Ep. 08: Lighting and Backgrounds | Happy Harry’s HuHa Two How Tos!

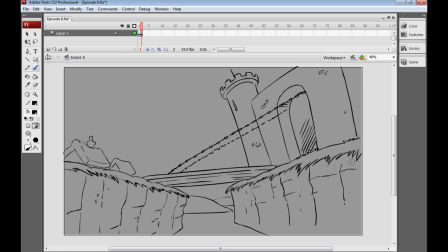[16:31]
I actually don't think that I want them to have line art, and we'll come to that a little bit later. A few other things to note is I haven't drawn in any kind of waves or any kind of thing to denote water, and in my original thumbnail I was going to have a flag up here on the pole,
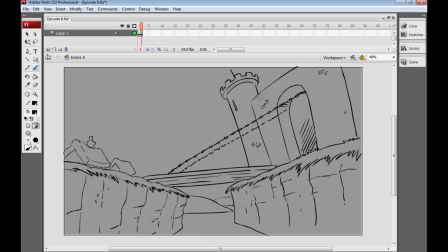[16:47]
and I've drawn the pole in, but I'm going to leave the flag till later and you'll see why. So now what I'm going to do is go to File and Export
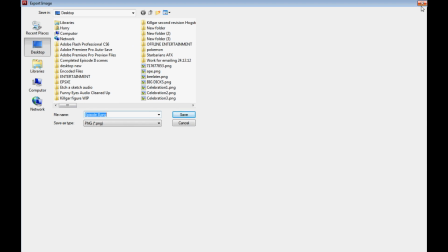[16:57]
as image and export as a PNG, and then open it up in Photoshop.
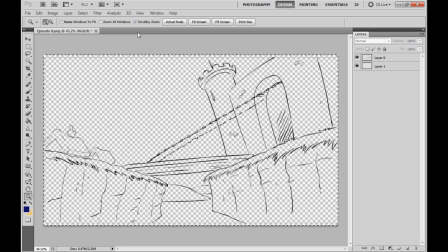[17:03]
Okay, so here we are in Photoshop, and yes, I know not everyone has Photoshop, but not everyone has Flash either, and like I say, this is me showing you guys how I make my backgrounds. I've exported the line art as a PNG file, meaning that because it's a PNG,
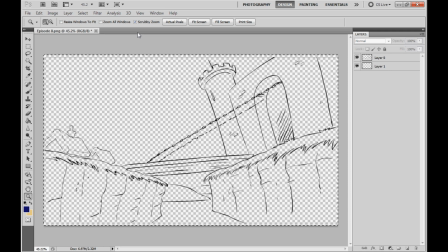[17:19]
we don't have the plain background of the grey that we were working with in Flash, and we just have the line art, so we can actually begin to colour behind the line art, and I'll show you how that looks here. We have this sort of checkerboard pattern, but I've added in a new layer, and we can start to
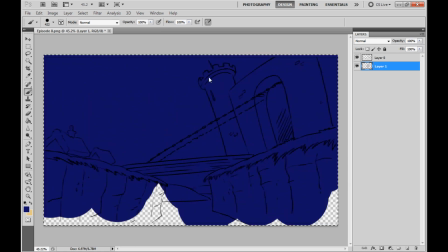[17:36]
actually build up now some colour beneath that, and as you can see, it appears nicely below our line art.
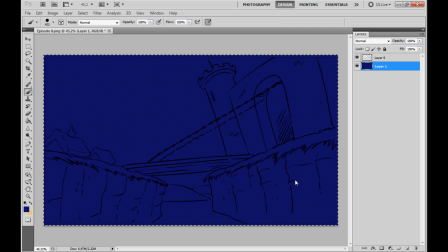[17:42]
Obviously a royal blue is not right for our scene here, so I'm going to begin to lay in the basic flat tones for this background.
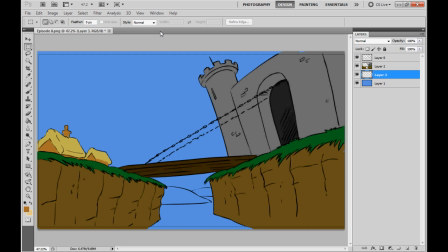[17:51]
So there we have most of the flat colour done, and it's very straightforward. They're all simple flat tones, there's no shading or anything like that happening yet. But a few things that I thought would be interesting to note was that the cottages here in the background are of quite a lighter,
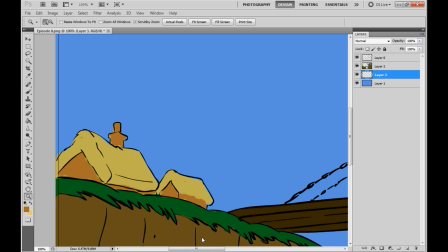[18:07]
less saturated, brighter tone than all of the other colours, and that's because they're in the background. Being more removed from us and more distant, often tones get lighter and the hues kind of get more subtle.
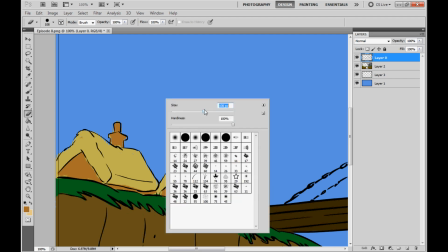[18:21]
And to emphasize that fact, I'm actually going to go onto the line art layer here, and by selecting a brush with about 50% opacity,
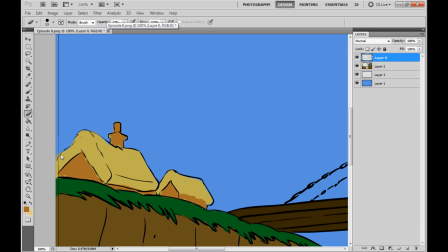[18:29]
I'm just going to slightly take away the line art and make that less opaque, and hopefully sort of create the illusion that they're further in the distant
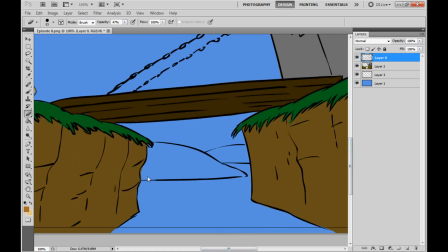[18:44]
hills and valleys beyond, and do the same here with these hills and make them look like they're in the distance as well.
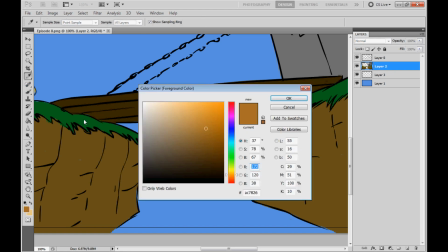[18:54]
And I still need to select a colour for them, and now they're green, so I could just select my grass colour here, but because they're further in the distance, I'm going to make a brighter,
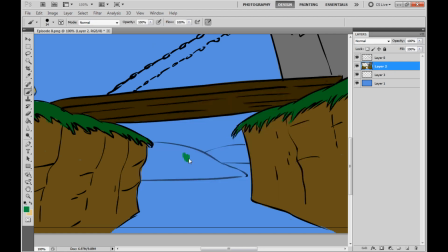[19:04]
slightly more blue hue of green, and could go a little lighter still, maybe. Yeah, something like that is actually pretty good.
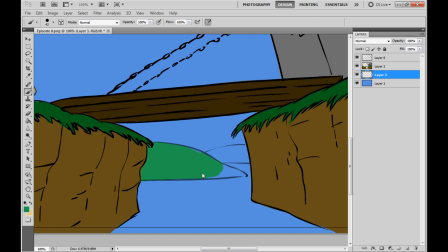[19:20]
And I haven't put in any reflections yet, so I can do that now, just to give the illusion that there is water in the moat, and I haven't made the water a different colour.
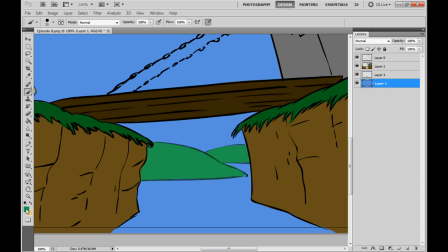[19:33]
It's reflecting the sky, which makes it look very blue and clear. Actually, let's make that blue just a little bit more murky and dark. There we go.
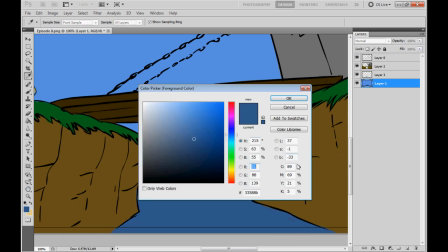[19:47]
And now I'll actually add in
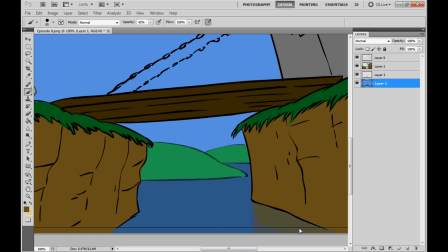[19:51]
the impression that the sides of the moat are being reflected. Maybe a bit of the drawbridge, just a little bit, and the hills as well.
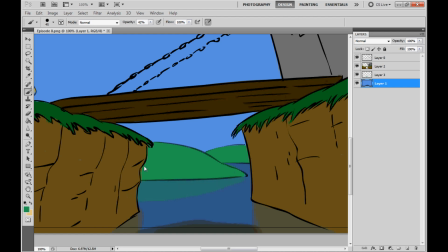[20:11]
And that finally brings me to the mountains. Now the mountains,
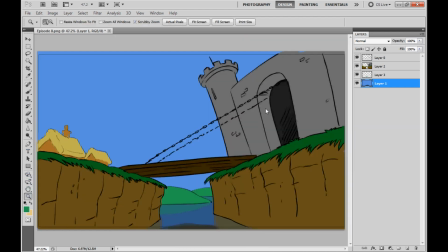[20:16]
I decided I didn't want any line art on them at all because they're supposed to be so far in the distance,
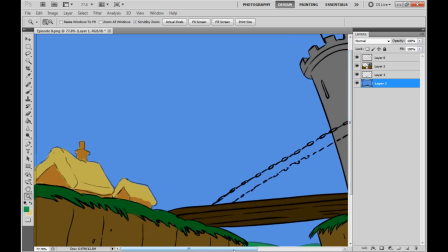[20:23]
so I actually thought I'd colour them directly into Photoshop here.
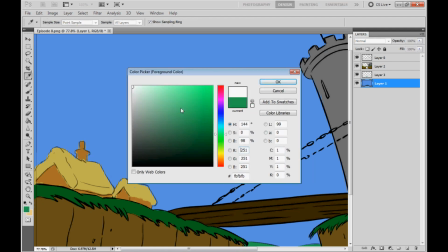[20:28]
And typically a nice way to do mountains, I think, is to select a very, very pale blue, or whatever colour your sky is, get very close to that,
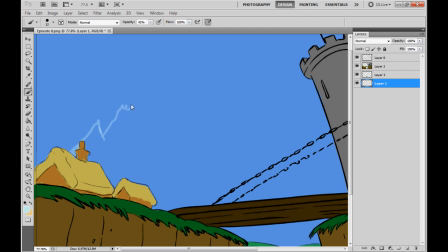[20:40]
and basically kind of just go wild, draw a big jagged shape,
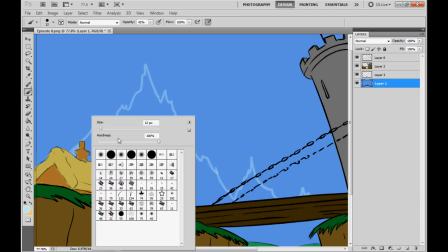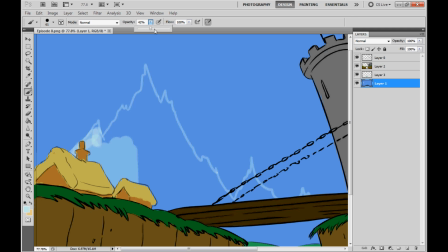[20:52]
and then fill all that in.
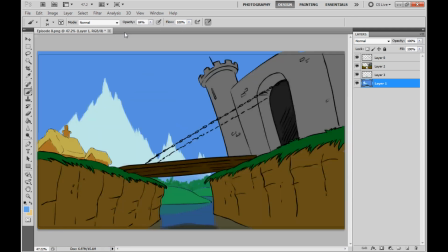[20:54]
And now with our mountains filled in, we can select a light source, and I'm going to say that there's maybe a big sun up here in the top left, just out of shot, and actually we can throw one half of our mountains into shadow.
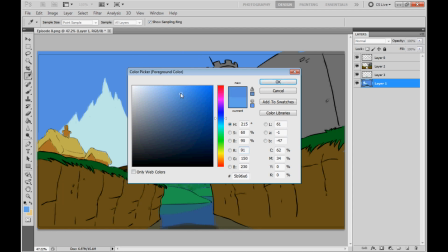[21:07]
And to do that, all I'm going to do is select another blue, even closer to the sky this time, just a little bit lighter,
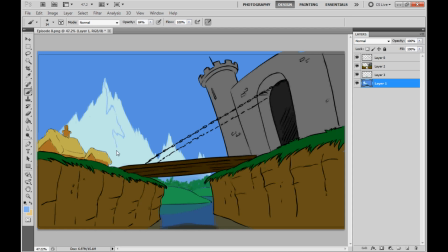[21:16]
and basically go nuts, just separating big chunks of our mountain range into dark blue, and then
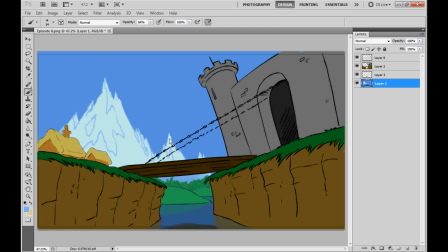[21:32]
filling those chunks in with that same blue. So hopefully now we have our much nicer, more 3D looking mountains, and they're more 3D looking because we have one half in shadow being thrown into shadow from our light source, and I'll just hint again as to where that is.
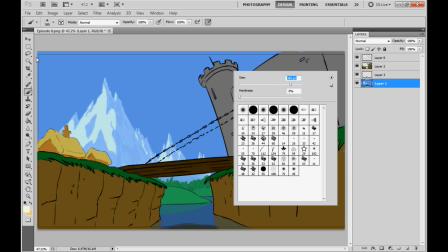[21:52]
It's up at the top left corner.
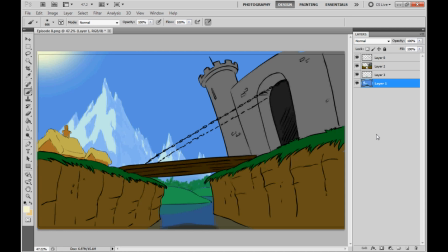[21:55]
And now that we have that, we can actually begin to shade the rest of our shot. And an easy and convenient way to do that without editing our other layers is to create a brand new layer
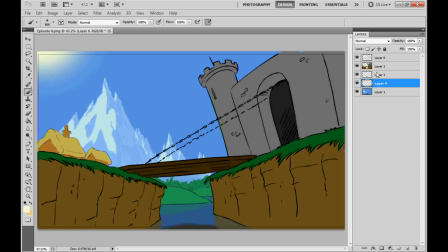[22:11]
below our line art but on top of our other shading and colouring layers, and make it black, or rather select a black brush and take the opacity of our new layer down to about
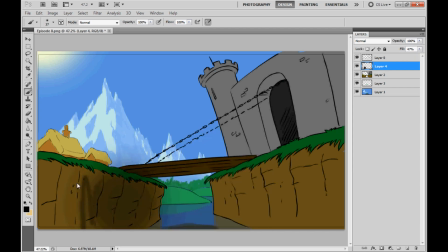[22:25]
45-50%, and you can begin shading that way and editing the layer below. But if you don't like your shading, you can obviously erase it without disturbing the layers below.
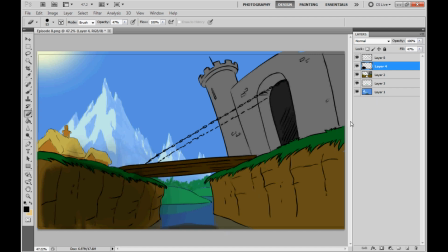[22:39]
So bearing in mind that we have a light source coming from the top left, I'm going to shade our shot and get that looking pretty.
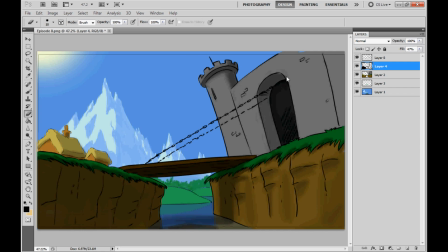Okay, that looks pretty good, but typically I don't like shadows that feel too sort of grey and dull, and even in real life shadows have some kind of colour to them, and you'll see sort of blues and greens appear in shadows.
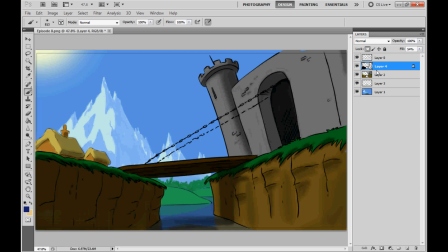[23:13]
So what I can do is I can lock the layer here that I've just made, so I can only edit it and no others around it, and get a nice dusky blue and kind of just scribble over my shadows here and make the whole thing look, I think, a little brighter and a little bit more attractive.
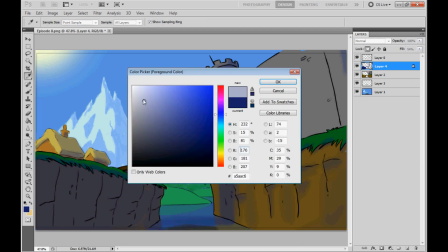[23:32]
And I think ready now to put on highlights in much a similar way, actually, by creating a new layer again.
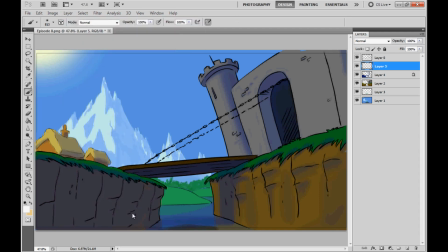[23:41]
But this time they'll be pure white, we won't change the colour afterwards, and I'll probably set the layer value to be different.
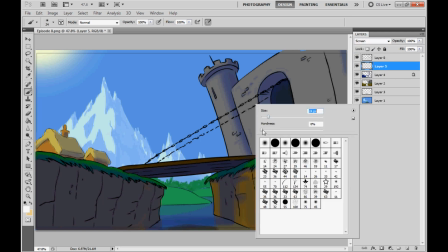[23:50]
I think we'll set it to be screen, and I'll do this in real time because we only want to add a few little touch-ups.
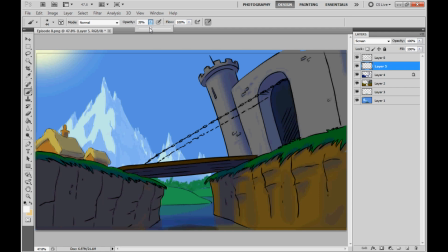[23:58]
That's a little bit too bright there. Maybe just the hint of something on the edge of the tower. Maybe just a few of the bricks that are sticking out there of the mortar could have a little highlight on them.
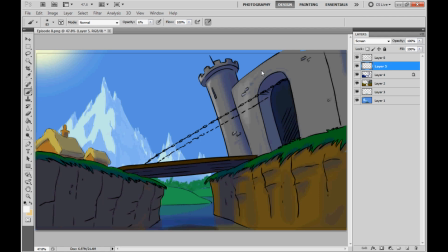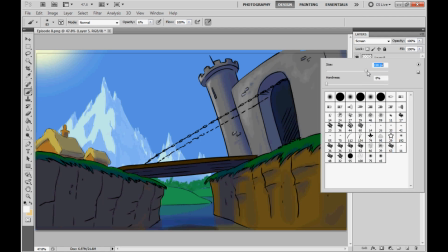[24:24]
Make the surface of the castle wall look a little less flat.